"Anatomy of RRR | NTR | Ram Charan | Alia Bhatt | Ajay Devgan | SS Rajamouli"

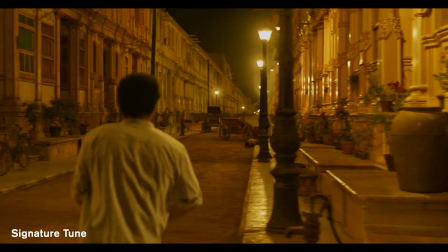Next, when Ram uses it to communicate to Bhim to help him with the snake bite,
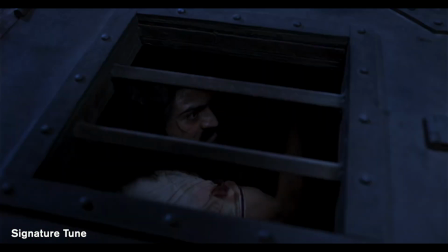and then the third time we see them communicate with this tune is when Bhim comes to rescue Ram from the prison.
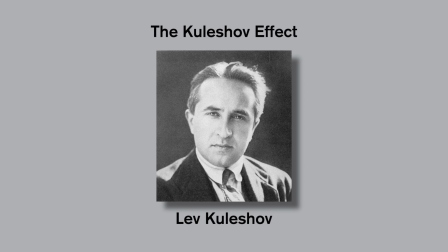The Kuleshov effect, named after Soviet filmmaker Lev Kuleshov,
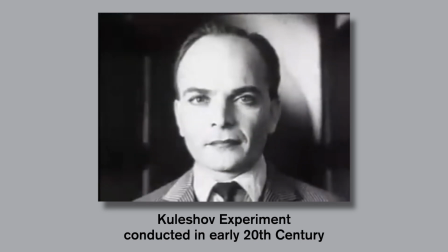refers to a psychological phenomenon in film editing that demonstrates how the combination of shots can create new interpretations,
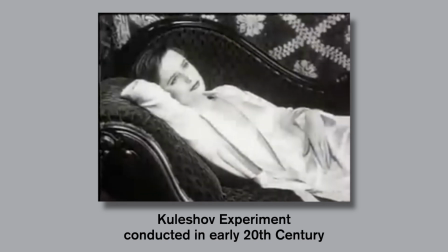emotions, and meanings that would not be evident if the shots were viewed in isolation.
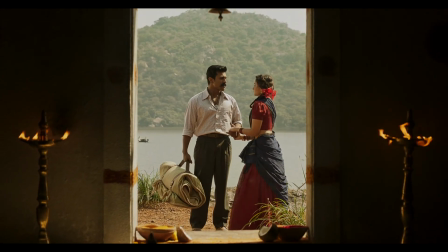In RRR, there is one classic moment where the love between Sita and Ram is conveyed with just editing.
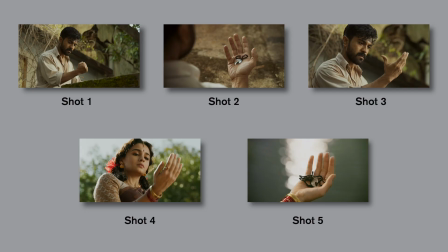In just 5 shots, joining them in a right sequence,
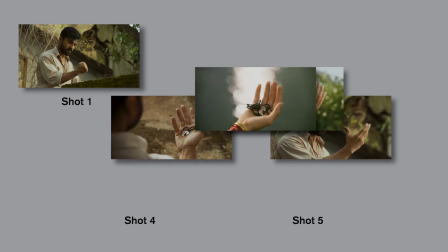a deep fondness tenderness between Ram and Sita is conveyed using the pendant they share.
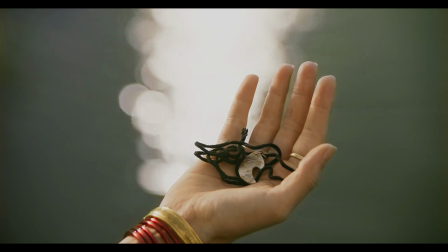In isolation, these shots that would have less impact, by joining them in a right order, gives a great moment of the film without any dialogue.
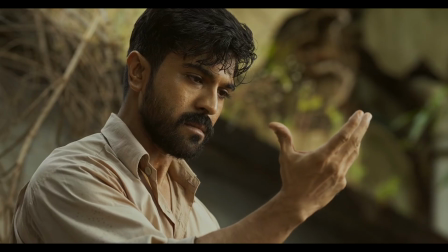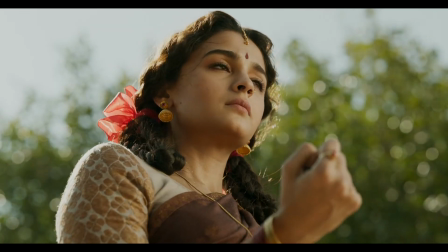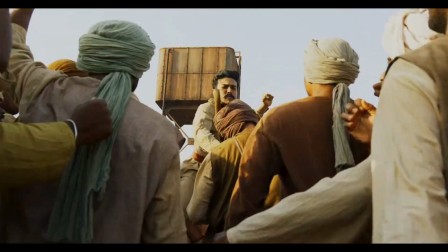RRR has many magical moments that highlight characterization or themes and to foreshadow a future consequence.
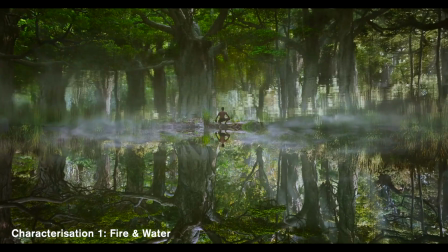Starting from the first shot of Ram and Bhim, both have been constantly linked visually to fire and water,
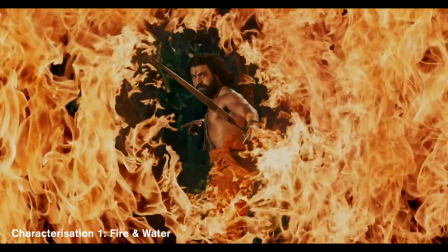which plays as the theme of their characterization or visual cue throughout the movie.
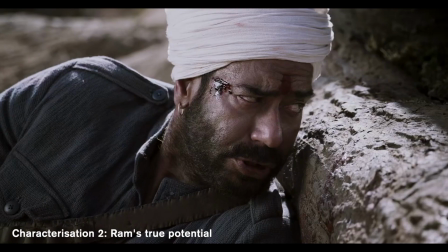The scene of young Ram single-handedly taking on British soldiers is epic because just a scene before,
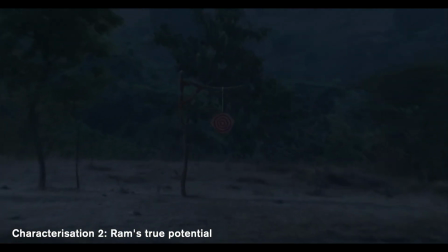we are shown the true potential of Ram, who had shot a bull's eye from a far place.
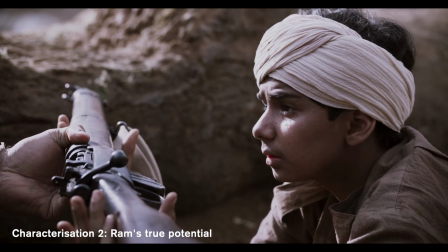In this way, the moment when Ram's father hands the gun to him, we feel the excitement since we already know his capabilities.
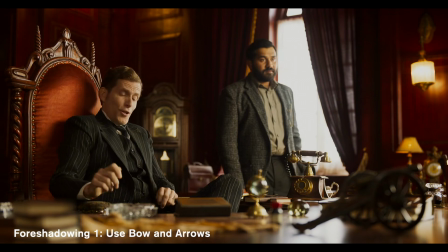In an initial scene,
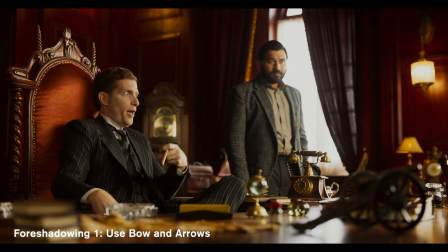we see Edward mocks the Nizam messenger by saying if the tribals could fight the British Empire with mere bow and arrows.
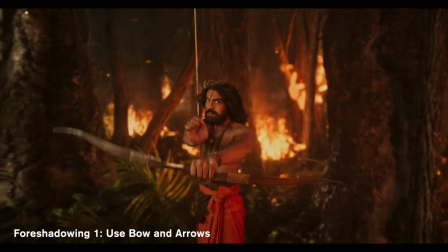And in the climax, we see Ram use bow and arrows to fight and destroy British soldiers.
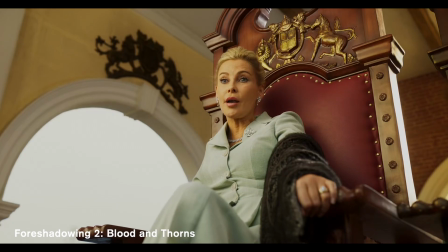We are shown in the beginning the vicious nature of Catherine when she desires
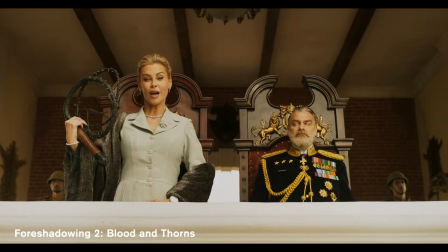to see more blood of Bhim and thus gives a rope with thorns to whip Bhim.
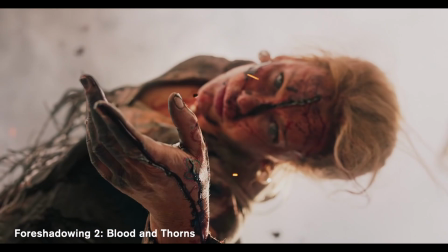Later, Catherine sees her end bleeding to death tied with a fence wire full of thorns, giving a fitting closure to her vicious nature.
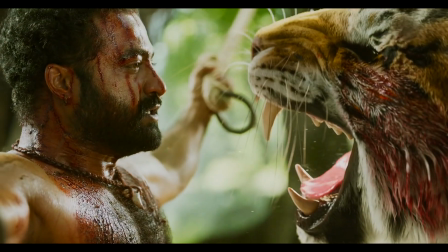This film demonstrates how to construct an epic story with deep personal stakes
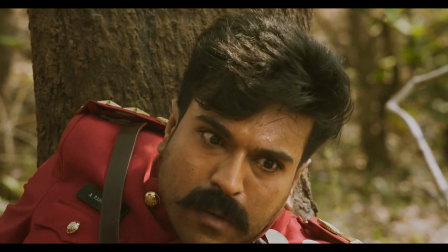and balancing grand spectacle to create a compelling cinematic experience.
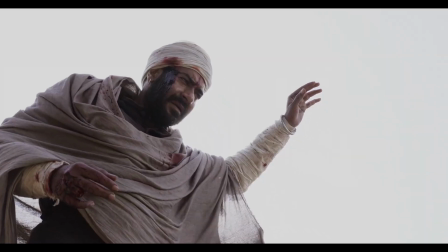That's it for this video. In the next video, we will be analyzing
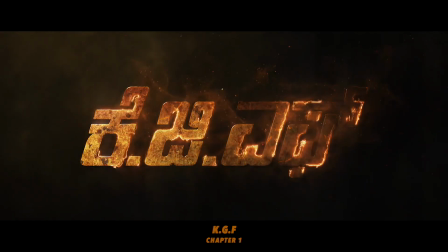Until then, take care and keep watching movies.